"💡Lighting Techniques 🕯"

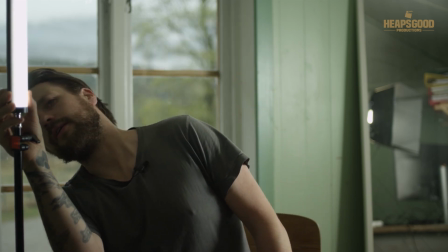1238s
So we've got this beautiful soft light source that I'll introduce, and I might pump it up to 75%.
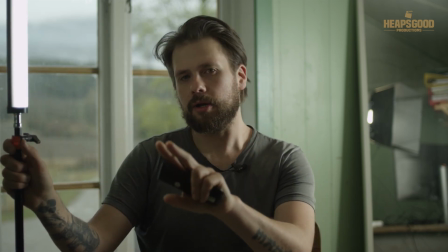1246s
And I'm going to put it in pretty close to the camera position,
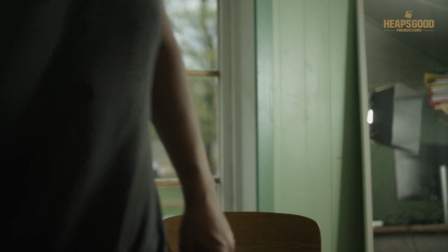1251s
just so we can get a little bit of fill light and also a little bit of that highlight, as I mentioned there.
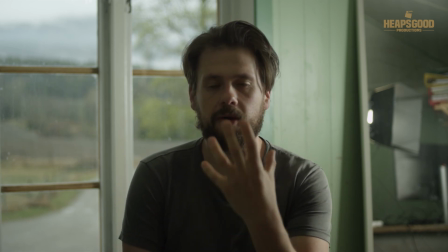1259s
So now when I talk to the camera, we see a little bit of my eyes just pop out in the picture.
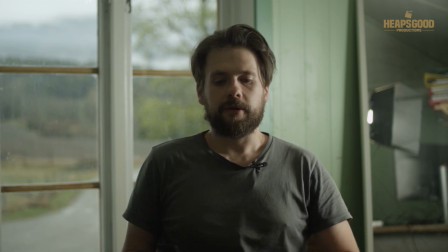1269s
Now, of course, you can go a little bit further and add some other modifiers.
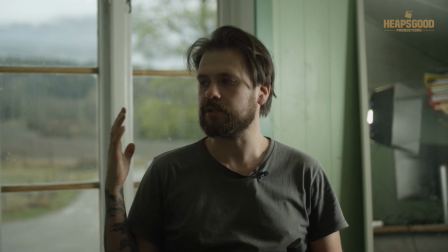1274s
Say, for example, if it's too dark coming from this side. And for me, I really like the darkness.
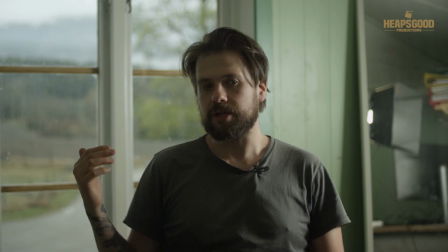1281s
I would, in a normal situation, probably put up a black
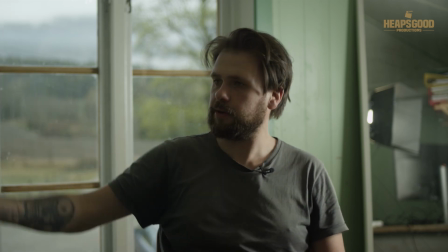1290s
material here, just to give it a little bit of negative field and to stop any of that bounce.
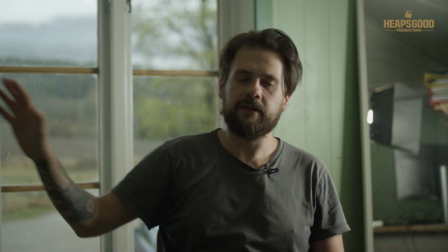1295s
Because the walls are green, it's going to give off a little bit of that green bounce
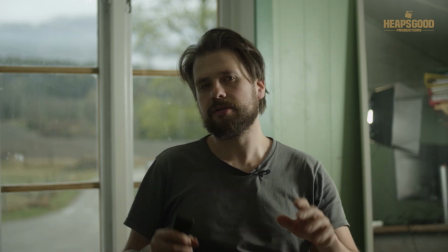1302s
to me naturally, but because of how we're filtering it,
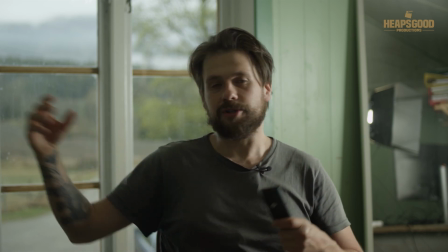1306s
like if we didn't have a filter and we were just letting that light bounce around in the room as we had before,
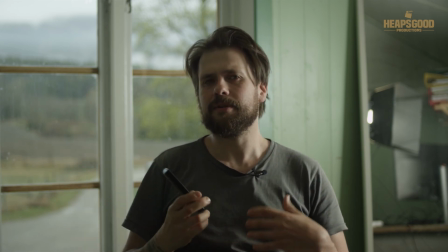1313s
you're going to get a little bit of like this color pollution, and that's, you know, that's something that you kind of got to take care of and also have a look at in
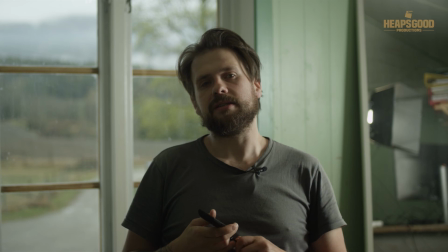1323s
your step-by-step processes. Like, okay, is this correctly white balanced?
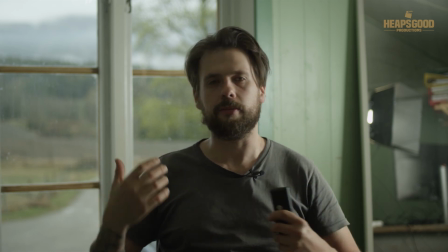1328s
Is there some kind of color that's not making the person look sick or just not mixing well?
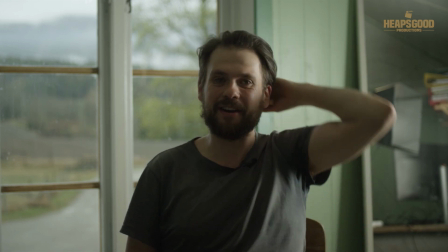1337s
It is quite an in-depth thinking process of like,
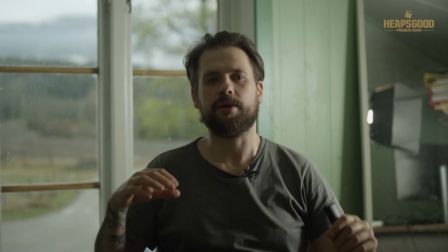1344s
how do I plan for each situation and room that I come into?
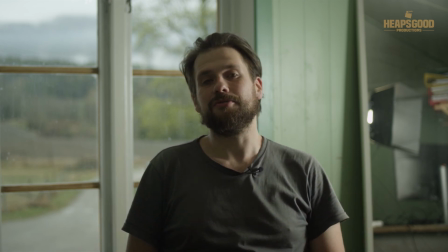1347s
Now, of course, when you start adding movement into rooms and all this kind of stuff, this goes up.
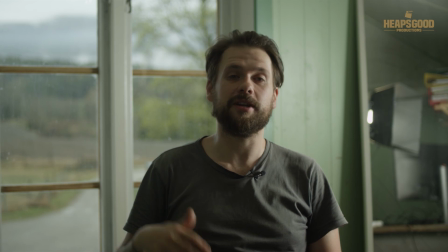1355s
You need to plan a little bit more. You need to have a bit more grip experience.
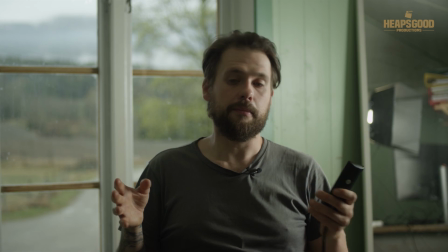1358s
But if you have a sit down situation like what we're doing right here, it's simple because there's one
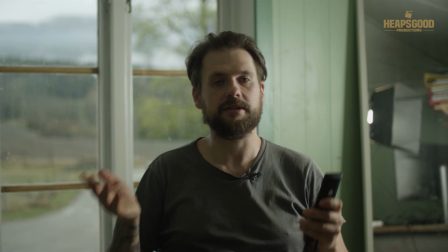1366s
scenario that we're in, and this is sort of like a talking head.
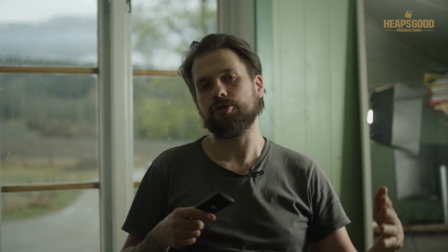1369s
If you were to have two people, then you would have to think about, okay, well, I want to light
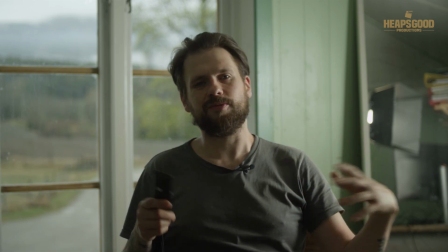1377s
both my subjects with as less technical stuff as possible.
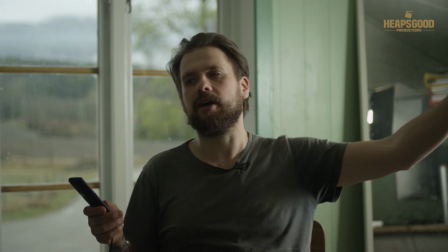1382s
So you would have your big powerful light like what I have here,
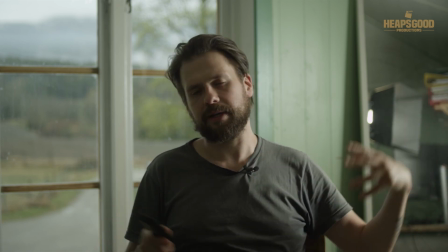1385s
bouncing in or coming through a window, through a diffusion or something like this, just to give them that kind of main key light.
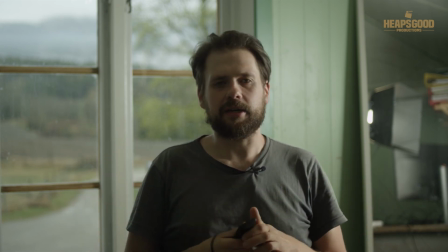1394s
And then whatever other little accent lights you want to introduce is kind of cool.
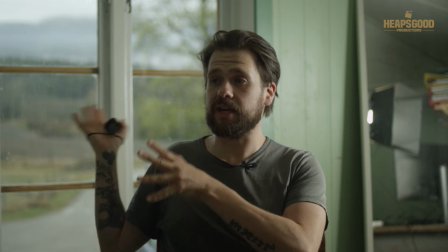1399s
So say, for example, you have a light bulb in the background, or for instance here we have our daylight, and our daylight is, you know,
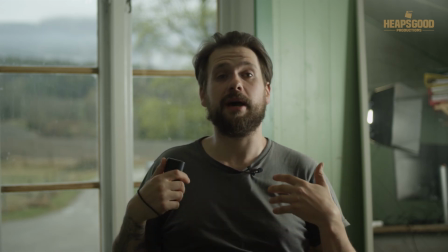1409s
something that we have to learn to be able to not be scared of playing with.
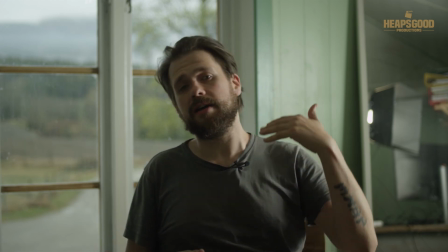1413s
So that means we have to introduce filters, bouncing light, reflecting light, all this kind of stuff, and it gets really tricky.
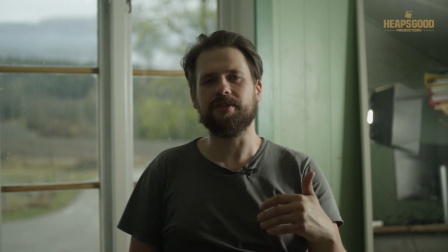1421s
And that's the whole journey of the photographer's life or the cinematographer's life,
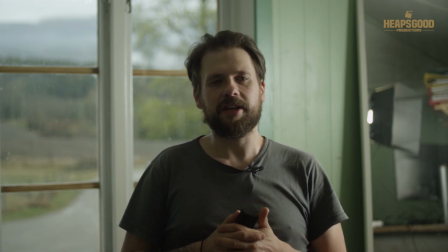1428s
that you're constantly in the process of thinking how to light a situation, but how to keep it as simple as possible.
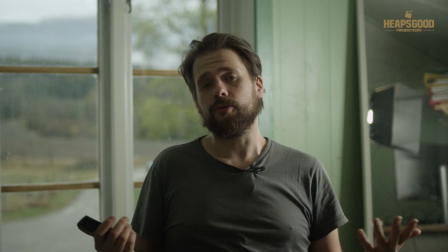1436s
Now, if it looks good, the general rule of thumb is it looks good, right?
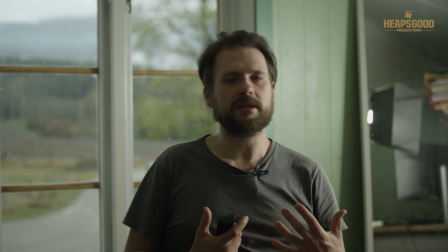1441s
But if it doesn't look good, then you're sort of thinking to yourself, well, like, why doesn't it look good?
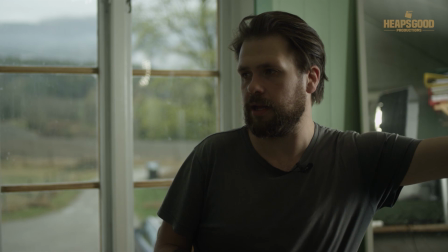1446s
Is it because I have reflections?
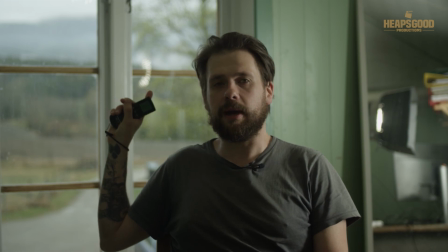1451s
So, for example, we have here something that's really common for people to make mistakes in, is like reflections in the window.
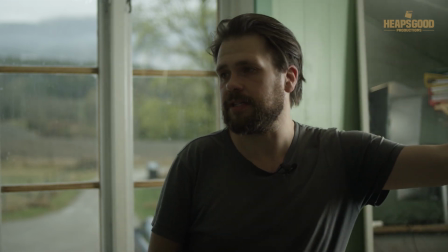1457s
Now, in this situation,
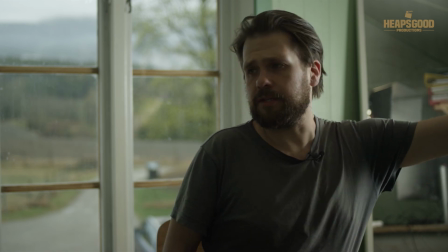1461s
in this situation, it's good to like kind of get something to block off any of these vents or whatever that might be showing up in the background.
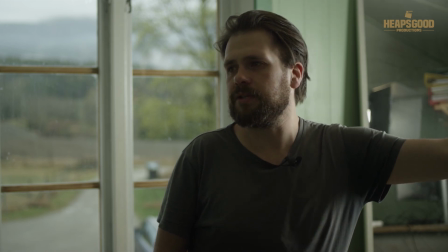1470s
There, you know, you've got some little bits and pieces that might leak into the picture,
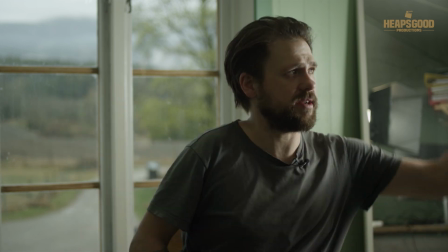1474s
like for example here, and that's coming from the ventilation system at the back of the Fresnel light.